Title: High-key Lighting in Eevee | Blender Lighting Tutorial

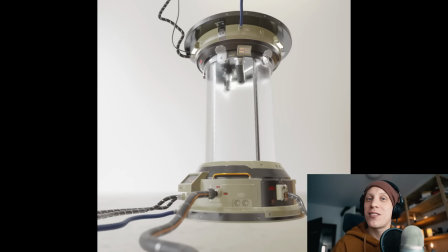hello it's me Gleb Aleksandrov and in this 30 minute video we'll be dealing with the high key lighting,
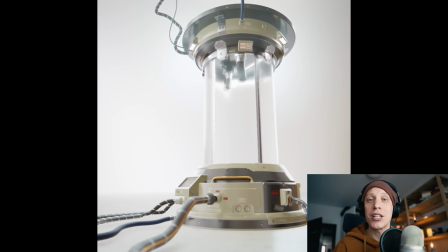the lighting style characterized by really soft shadows, brightly lit frame,
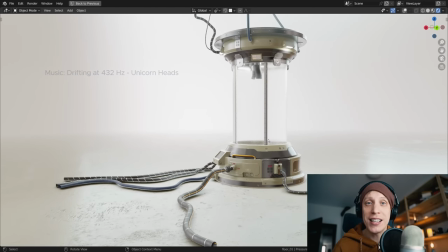an upbeat mood and low contrast. it is a gorgeous lighting style for product shots specifically and for this one we're gonna be demoing it
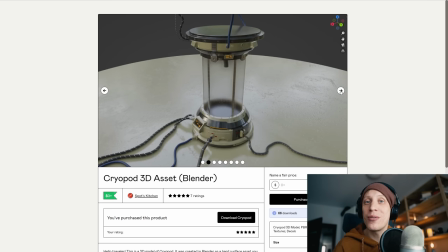using this amazing free cryopod 3d asset by Anton aka Spotskitchen.
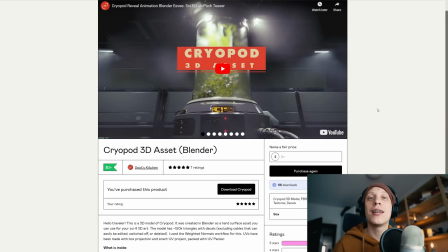I'll leave the link to the model in the description below if you want to check it out. and now i give you the tutorial for high key lighting in Blender's EV.
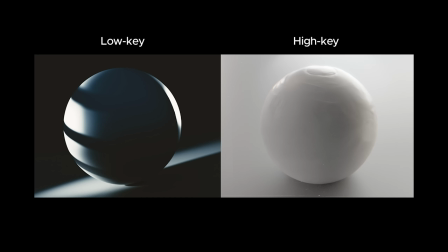first of all, what is high key lighting once again? i bet you've heard something about the low key and high key lighting styles and basically the low key lighting is that type of lighting that accentuates darkness, shadows and contrasts. on the other end of the lighting spectrum we have the high key lighting,
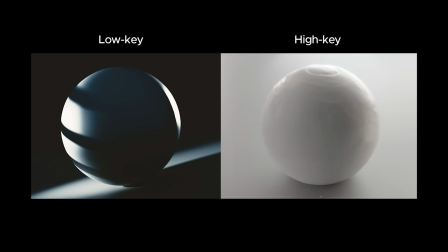that is a complete opposite. the abundance of the brighter tones, the softer shadows and a lower contrast. it often suggests an upbeat mood but not necessarily. the most important thing about it is that it is really
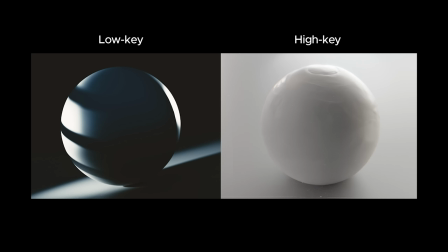bright and has a very low contrast. in theory that makes it a good fit for the product shots, commercials, that kind of stuff.
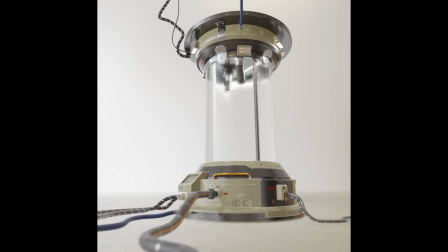anyway let's move on to the breakdown of the high-key lighting setup for this capsule that I created in advance. so for the next 30 minutes I'll
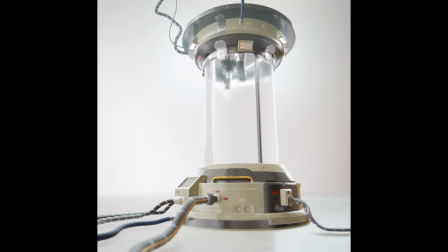be walking you through all the light layers and EV settings used for this high key lighting setup and i think we can start now.
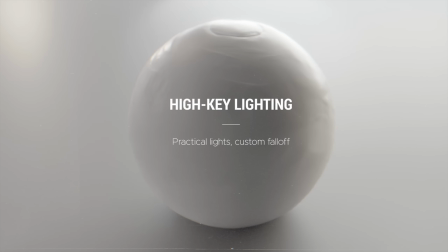the original cryopod model included a bunch of lights and emissive materials,
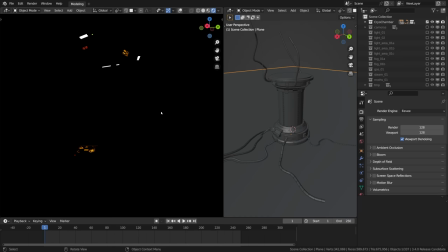so i thought we could start from here. this is not how i usually start working on lighting, but it will be okay. so here we are in the EV's rendered mode, we can see a bunch of very nice practicals indeed,
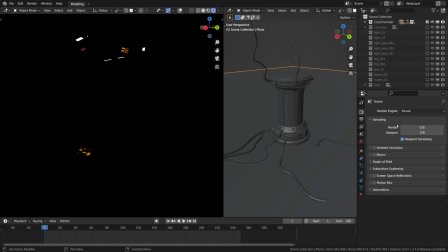because we are rendering it using the Eevee rainbow engine in blender we don't see any actual light projected by these light sources. enabling the screen space reflections in the Eevee settings helps a bit with at least seeing the reflections projected by these light
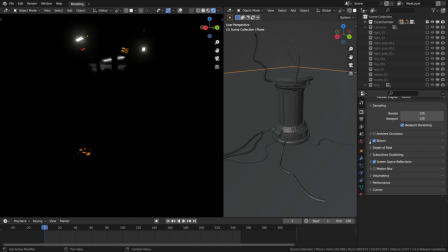sources and while we are on this page we can also enable the bloom effect to see a little bit of glow around the bright sources just for the sake of the extra eye candy I guess, but also to gauge how bright are the actual sources.
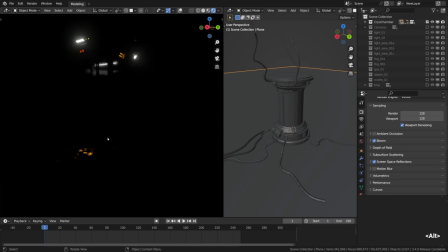so these are our practicals that will create the points of extra interest once all the
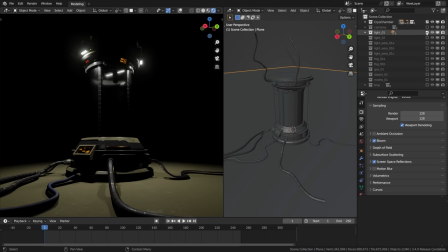other lights are set up. next I'm going to activate the collection containing the light sources representing the actual light emitted by these practicals.
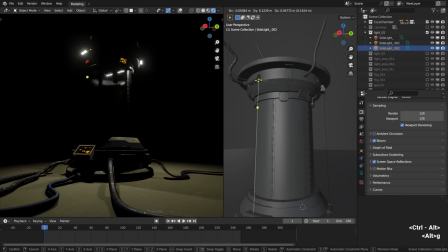these are the smaller area lights placed nearby the emissive materials and kind of motivated by them. the point of these lights is to extend the concept of the practicals to give them the actual illumination.
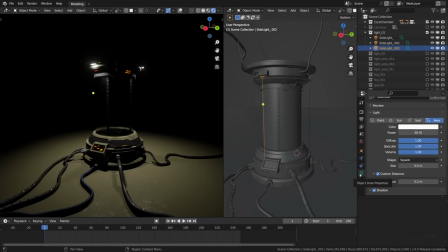it may seem like these lights are pretty hard and pretty bright, but once we add the rest of the setup their light will get dissolved and will serve as a seasoning. the important thing about the EV's lights that we cannot control in cycles is the custom distance. it means that we can actually
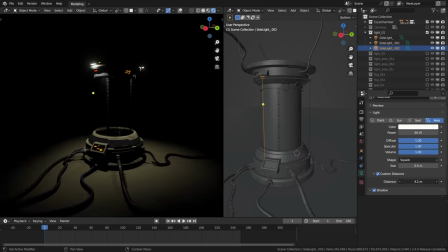control the falloff or the distribution of any light source. if we wanted, for example, we could keep these lights away from touching the floor. but i didn't go as far,
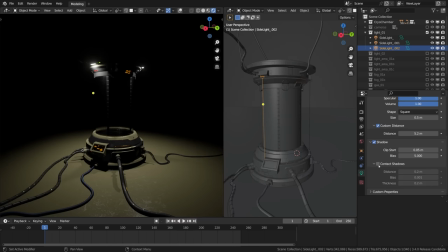i just added a little bit of the light falloff and activated the contact shadows obviously. the goal of the contact shadows is to
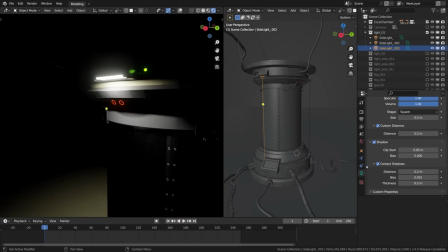capture the shadow detail that the shadow maps just fail to capture.
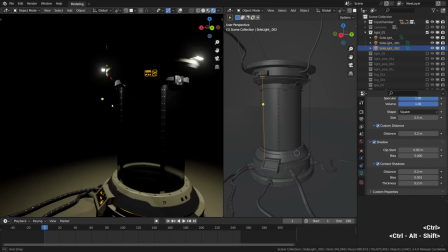so it is pretty much a no-brainer. we need the contact shadows to be activated for all light sources at all times.
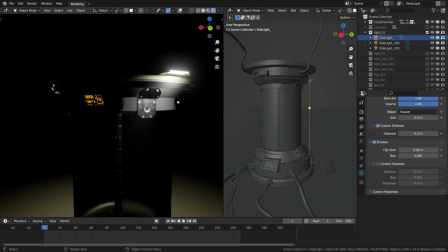like look at these details here, they should definitely be in shadow.
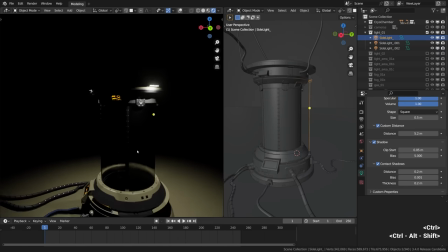now they are. all thanks to the contact shadows.